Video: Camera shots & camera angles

Welcome to Flipping English. Today we're going to be looking at camera shots and camera angles and specifically how camera shots and camera angles can be used to convey meaning to an audience. Now we're going to be looking at some technical rules. Now these technical rules are very like writing. You need to know them if you're going to be easily understood. The two rules of creating these stories whether it's in writing or whether it's in a visual medium is that the the message the story needs to be easily understood and it needs to be interesting so these rules are really fundamental to that so in writing you've got the example of when do you use punctuation or all the how to write a sentence the subject verb and object and we're going to be talking with using some technical language in regards to film specifically. However, it's important to note also that this also relates to still images such as photography. So yes, we're going to learn the rules so that you know them, so then you know when you should break them and that's when it starts getting really interesting. So let's get into it. Giddy up. A camera shot is the amount of space that can be seen in a shot or a frame. And look, It's used to convey or establish setting, information about the characters, or about general themes. We're going to be looking at a few of those different types of shots right now. The first shot we're going to consider is the extreme long shot.
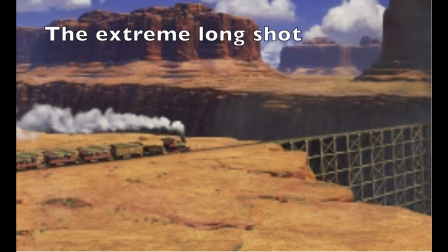(1:55)
These shots are often used at the start of the scene to establish the setting. They provide the viewer with information about where the action in the scene is going to take place. Our example shot is taken from the start of Toy Story 3. the information that we're being provided is the setting which is a desert.
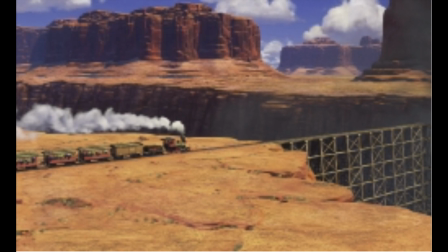(2:12)
Importantly for the story there is a train travelling from left to right on the screen. The next shot we're going to look at is the long shot.
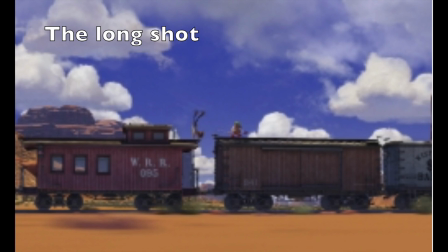(2:22)
Again the long shot contains some landscape however it is a more specific shot and includes information about where the action will take place. In our Toy Story 3 example of a long shot the viewer now understands that the train is where the action is going to happen.
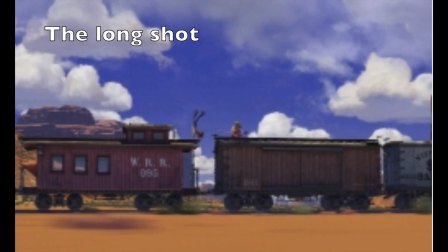(2:38)
In the transition from the extreme long shot to the long shot, we can see one of the important rules of filmmaking for clearly conveying the story, and that's that movement must match, or must be matched between the cuts. In both these shots, the train is moving from left to right, therefore the two shots make sense together.
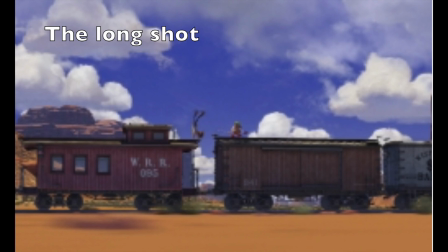(2:58)
If you had one shot where the train was moving from right to left and then the other, the train was moving from left to right, the viewer would be left not knowing what was happening with the train. And we'll be looking at this rule and other rules in greater depth later on.
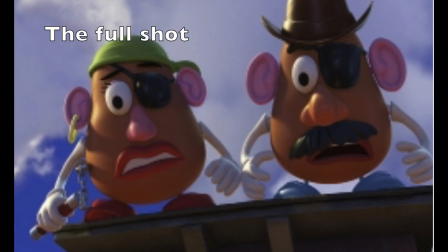(3:14)
The next shot we're going to look at is a full shot, which shows a complete view of the characters. This reveals to the viewer what the characters are wearing and also through their body language, the relationship that exists between the characters. In our example, we're introduced to the two outlaws, Mr. and Mrs. Potato Head.
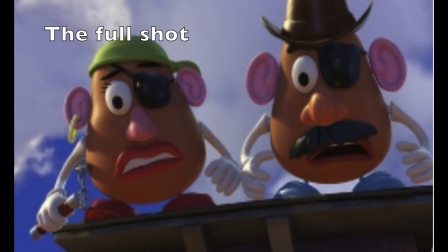(3:31)
The viewer knows the characters are outlaws, as they are wearing eye patches, hoop earrings and headscarves. And Mrs. Potato Head is sporting a pair of nunchuckers, which generally isn't the weapon of the hero.
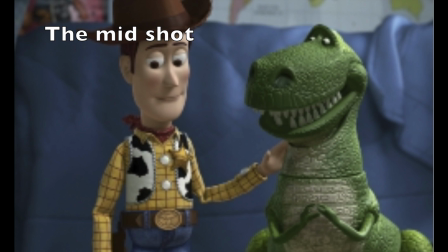(3:44)
For our next shot, we're going to look at a mid-shot, which contains the characters or a character from waist up. From this shot, viewers can see the character's faces more clearly as well as their interaction with other characters.
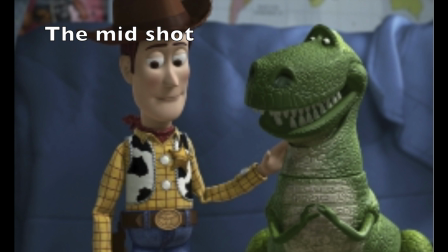(3:56)
This is also known as a social shot. In our example, Woody has a paternal hand on Rex's shoulder, whilst Rex looks eagerly at Woody for validation.
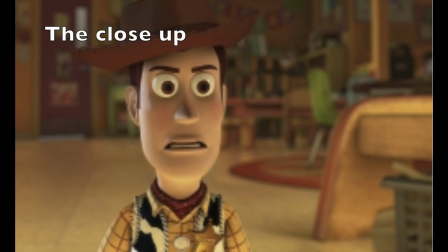(4:07)
The next shot we're going to look up is a close-up, which contains just one character's face. This enables viewers to understand the actor's emotion and also allows them to feel empathy for the character. This is also known as a personal shot.